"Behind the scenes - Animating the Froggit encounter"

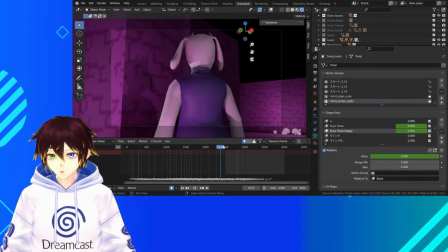33:40 Obviously not going to show all of this off, but it is cool being able to do all that lighting and have the characters look real good.
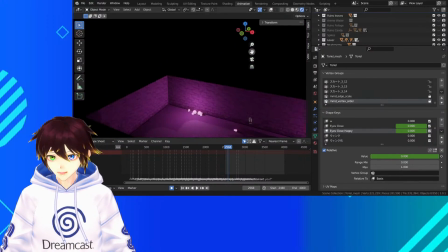33:49 I just need to do that in this room to make sure that everything stays consistent, and then later on we've got to do
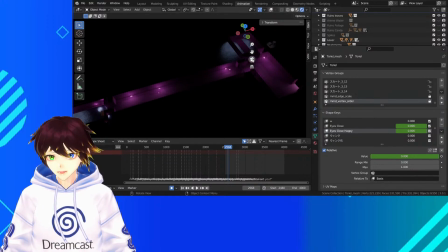33:59 a lot more. I've got to do the end of this area, and then it moves on to the other section down here. So it's not too bad.
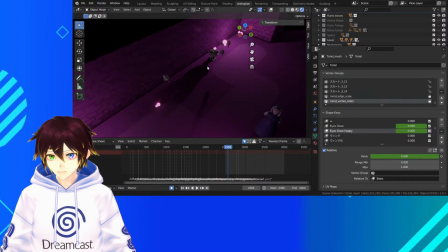34:12 But it's actually kind of cool moving through this environment like this and seeing it done like this as well, because of other people's interpretations of it. Reminds me, while I'm here, I need Whimsum's body material to be two-sided.
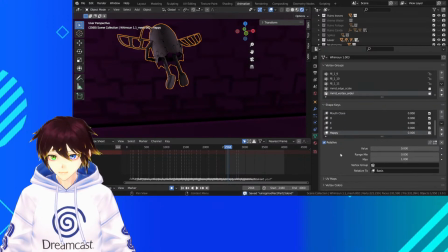Might be that one? Yep, there we go.
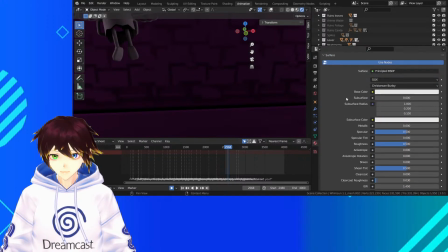34:40 Because that doesn't have backface culling, that's fine. I'm going to have to do that with the other ones. So backface culling, for anyone who doesn't know, is it's not rendering, like if I click backface culling on, what it's doing is it's not rendering something that isn't, that's only in one direction.
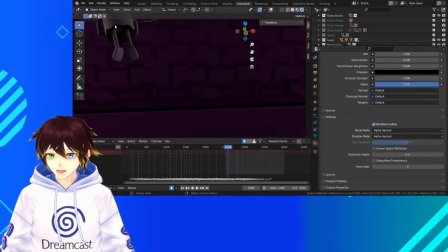34:58 So for instance, over here, there's a material for the character's mouth, which you can only see from the front. But because we're not looking at the front, it culls it.
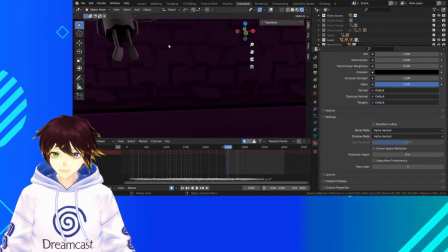35:11 But with backface culling off, what we're saying is, look, we know we're not looking directly at it, but do us a favor and don't cull that. You know, so now we can actually look at the character without having to worry about seeing through him into the wall,
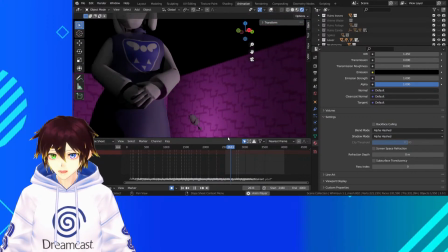35:25 which I highlighted in, I think, the last stream where I was like, oh god, I need to fix this.
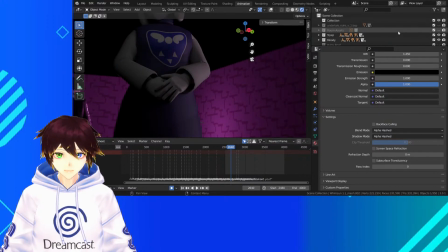35:33 Oh, took away the level though.
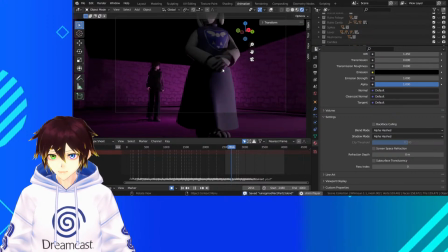35:37 Take away those elements that I'm okay here, and then we're good.
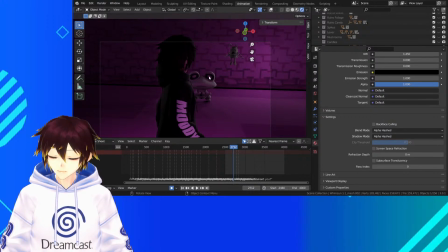35:45 I think in one of the other sequences I made Froggit's material for him a little bit more reflective or slimy looking, but for this one it doesn't really matter too much.
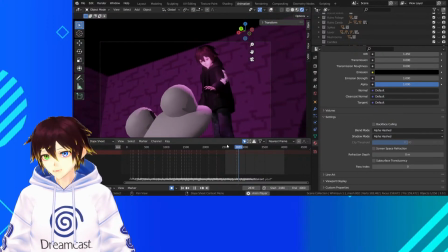35:59 I say that, here's where I go end up making it look glossier in a little bit. So I'm kind of happy with this now.
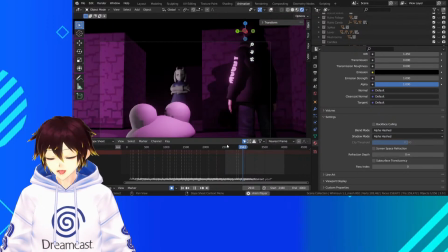36:09 What I'm thinking of doing is when I've lit the environment
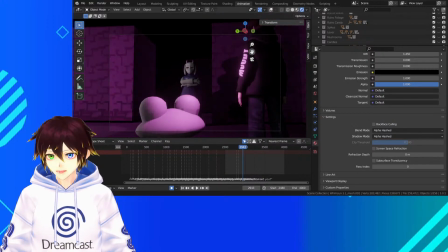36:13 around here properly, or the characters, then I can figure out whether I'm going to do
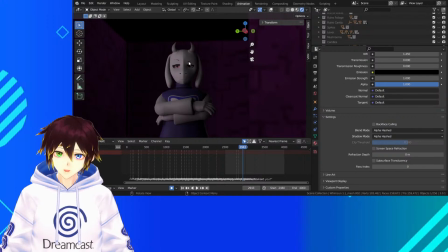36:21 the material switching with Toriel, because what I have is in some of the other instances of her moving around, I've got this unique thing with her eyes. Where is it?
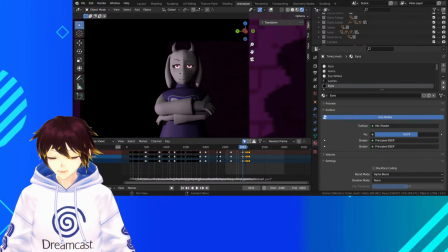36:35 Where her eyes actually have a shader that you can play with to make them glow a little bit. The idea is when it's darker, that's when her eyes kind of glow, almost like, you know, sort of like a cat or something, how they're able to see at night. I thought maybe I can do that, you know, because it looks pretty cool.
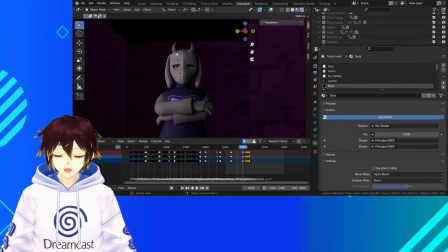36:52 It makes sure that it looks like the eyes have still got life in them instead of them looking dull under low light, you know, lighting conditions. So I figured I'd do that to kind of make her eyes look really cool. But they do look intimidating in certain bits as well, so I've got to kind of be careful of how I use that.
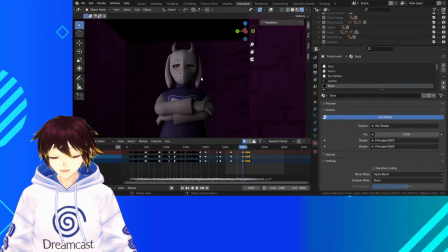37:11 So hopefully when I've lit this area and I've lit her and made this section all good and finalized, then I can decide on whether that's what I'm going to do or not.
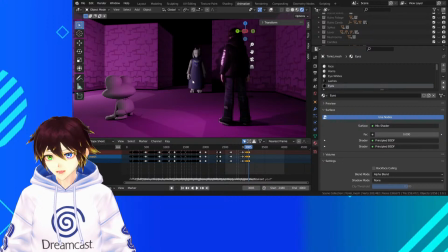37:25 I think what we'll do is we'll cut that there, and then we'll jump cut to the next bit.
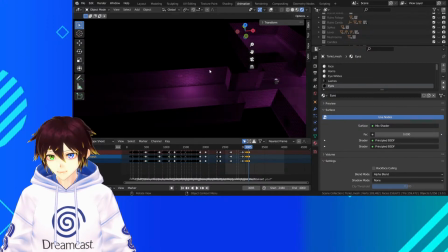37:34 If anybody's on the Discord, you'll have seen my plans for this. The idea is to jump cut right at the end here. So I'm going to have to do like a little bit of a walking animation here, and then jump cut.